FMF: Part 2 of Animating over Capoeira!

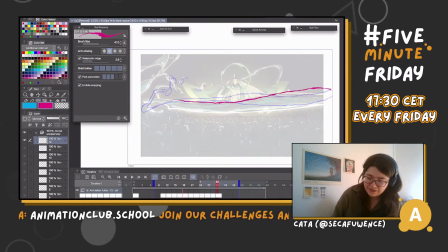Yeah, it's becoming bigger and bigger. The shapes are becoming more rough as well.
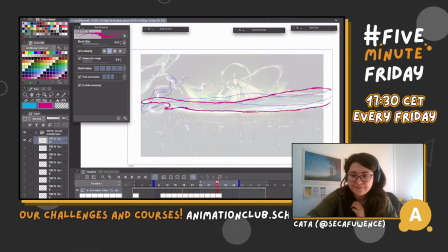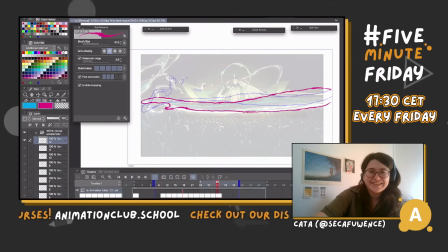Hi, Vitali. Didn't see your message. Happy for you. You got to learn actively at the first stream because you have to listen and pay attention to everything. And now you get to watch me draw. Trace a cool reference.
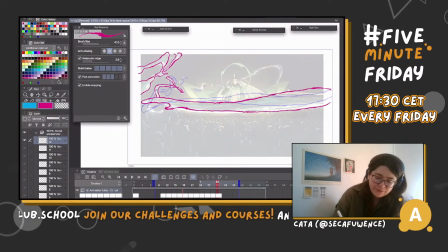Because last time when I was drawing fire, someone was like, "You don't use references?" And I was like, "Yeah, we've been drawing fire for like several." Ooh, we also have like this pretty water thing here. Is it the first time we see it?
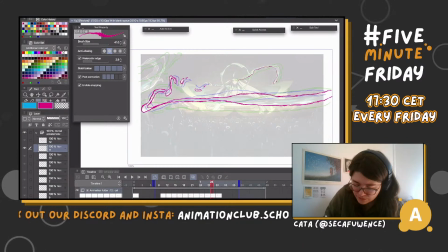Oh, no, it's not. Oops. And this as well.
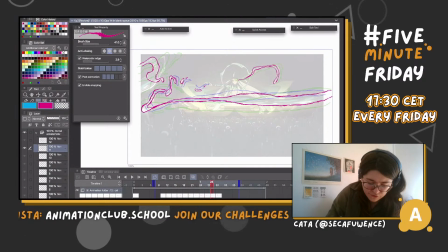I have to trace it back. I didn't notice. It's just creeped up on us. Whoop. And now you get to watch me draw.
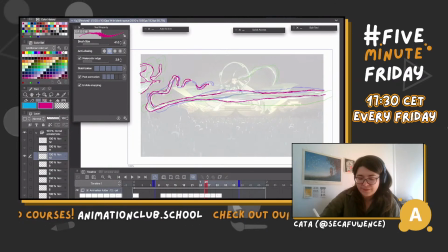Yep. Like this. Oh yeah, wow. It has been going on for a long time.
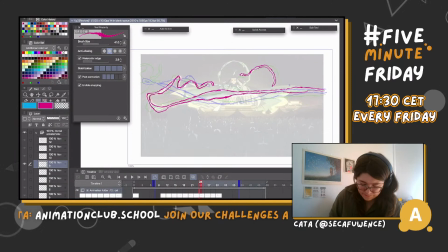Mm-hmm. Ah, okay. So it starts
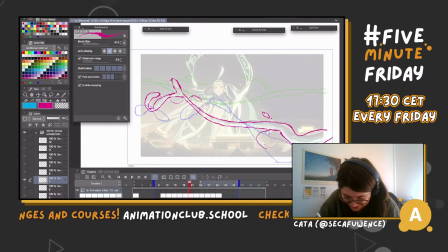Ah, I see it. That's where it is. Look at it. The little snake.
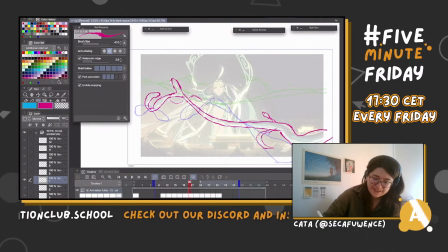It's sneaking up on us. Yeah, for a very long time.
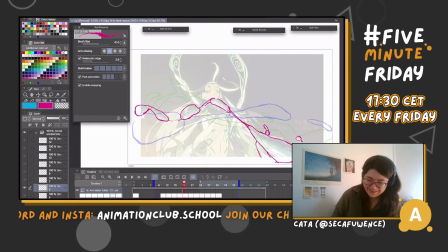It's cute.
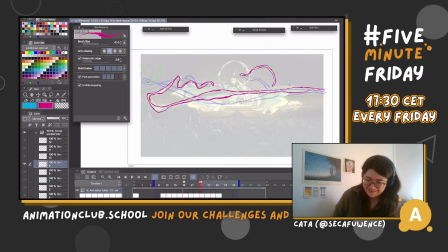Pretty. Pretty.
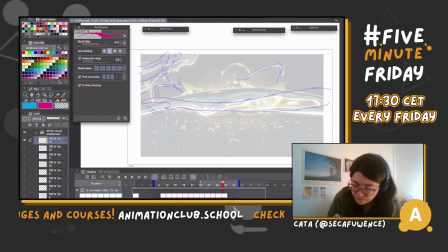Mhm. Mhm.
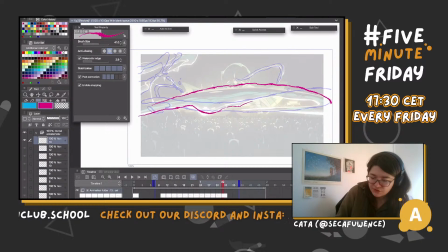And see here, the shape, this one, very cool.
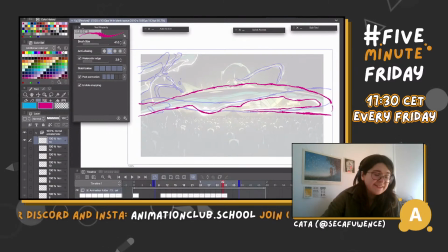Almost like a smear. I mean, it probably is. You would probably have to call it a smear. But here you could see how he's like pushing out that water and it's just like going everywhere all over the people, showing how powerful he is.
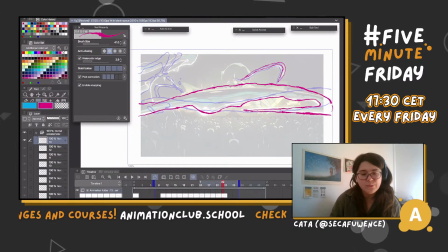And I think this little spike, it works really well to show this last like couple of frames of like very fast movement. Now, let's see.
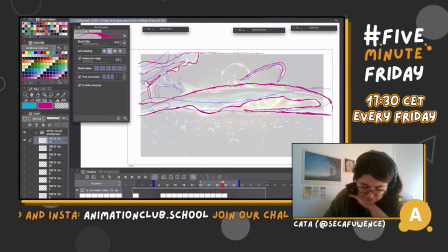And some very interesting water squiggles. Mm-hmm.
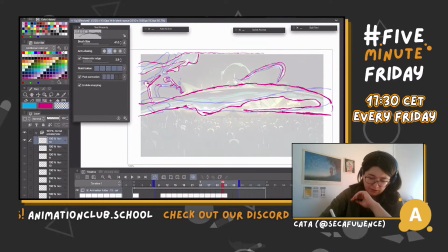Look at this. I didn't get a couple of squiggles right. I need to fix it. Now, let's add 2 more frames.
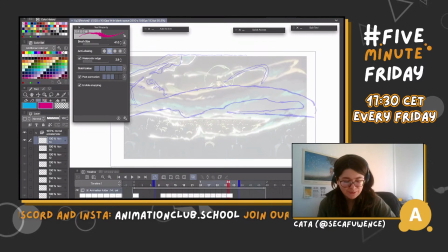Ooh, they even used some motion blur here, but you can see how much smears
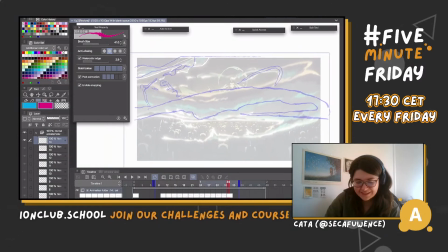and like a little like spiky bits they used to show it, because this one and this one, yeah, these are transition frames,
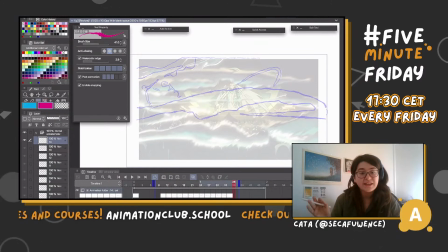and from there they hop on to the next character, so each character gets like a couple of seconds of screen time. And how much you can get from a character.